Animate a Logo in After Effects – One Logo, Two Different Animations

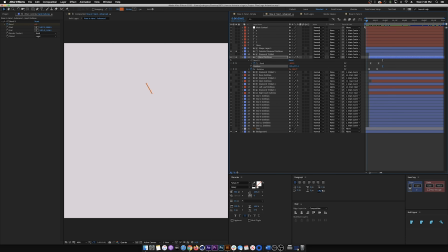12:33 So right here, you can already see that the hand, it's on screen right here, and it's not even connected, so it just throws the whole thing off. But when I bring those keyframes back and I play the whole thing, it pops on screen perfectly.
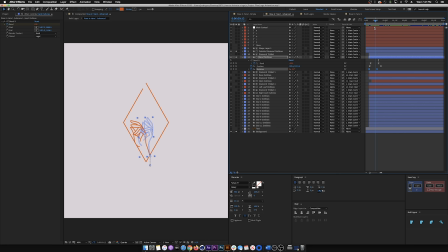12:52 The rotation keyframe right here, it's pretty much doing a lot of the work in the hand movement. It's what's making this whole hand rotate like this. If I were to remove the keyframes, this is what it looks like.
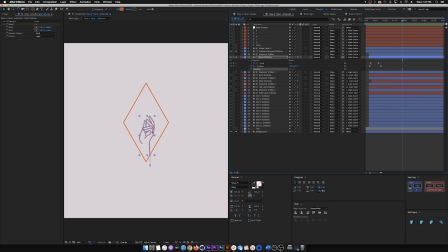13:09 So we do get that little snap movement and then the bounce back, but the whole time it's on screen, and if I were to increase the bend, it just starts to look really weird, and it maxes out at -250, and you can still see the wrist.
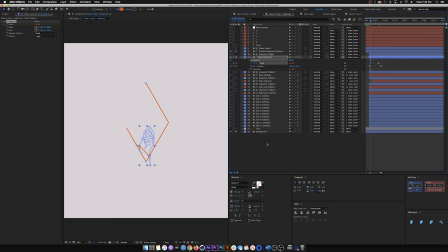13:26 So that rotation animation is really important in selling the total effect. All of these keyframes kind of bounce off of each other and helped blend and sell the animation all together. I pretty much did that to every single layer on here. For the flower and hand, that's all I did.
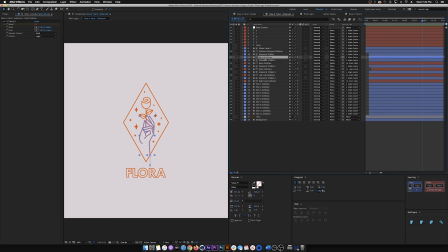13:46 I did the same thing that I did for the hand. But one thing to keep in mind is that when you have CC Bendit, the start and end point have to be the same on every layer.
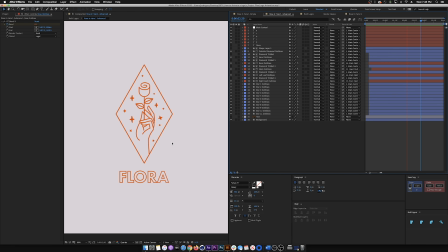13:56 So like I said earlier, it's really important to make sure that all the details in your animation are intentional and that they're visible,
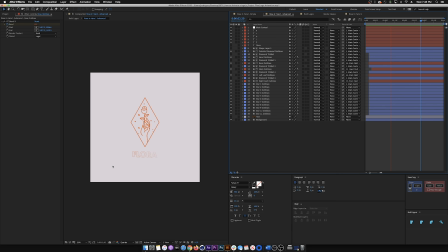14:04 because like you can see when I zoom out, there's just nothing to look at over here. All the attention is on this animation. So if there's anything wrong with the movement or placement of an object, your audience will know immediately. And if you're trying to replicate real life movement,
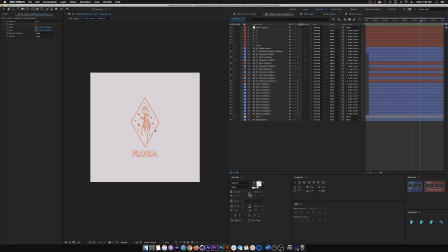14:20 it's going to be extremely hard to sell it, because if you don't do it right, people will point it out pretty quick. We all know how this would look in real life, but if you're animating, a circle through some void, no one really, that doesn't exist in real life.
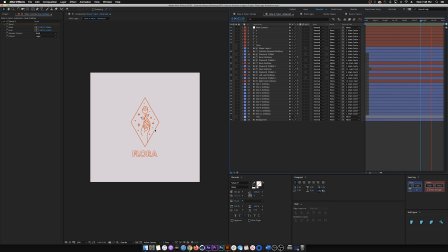14:38 So we don't understand how that's supposed to look. So it's up to one's interpretation of that. But for this exact movement, this is something that could be replicated in real life, and some people have seen this. When you're trying to use real life movement in your animations, you gotta make sure you nail it correctly,
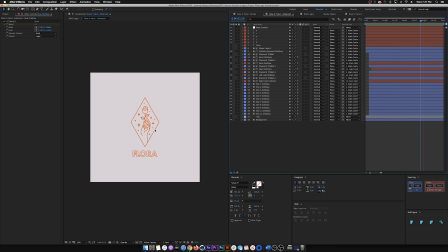14:55 because if you don't, it's gonna be really obvious, and it's basically gonna ruin your idea. So that's all I have for you guys today. Please subscribe to the channel. If you have any questions, don't hesitate to drop them down in the comments below. I'll get back to you as soon as possible. But until then, keep creating, stay safe, and I'll see you guys next time.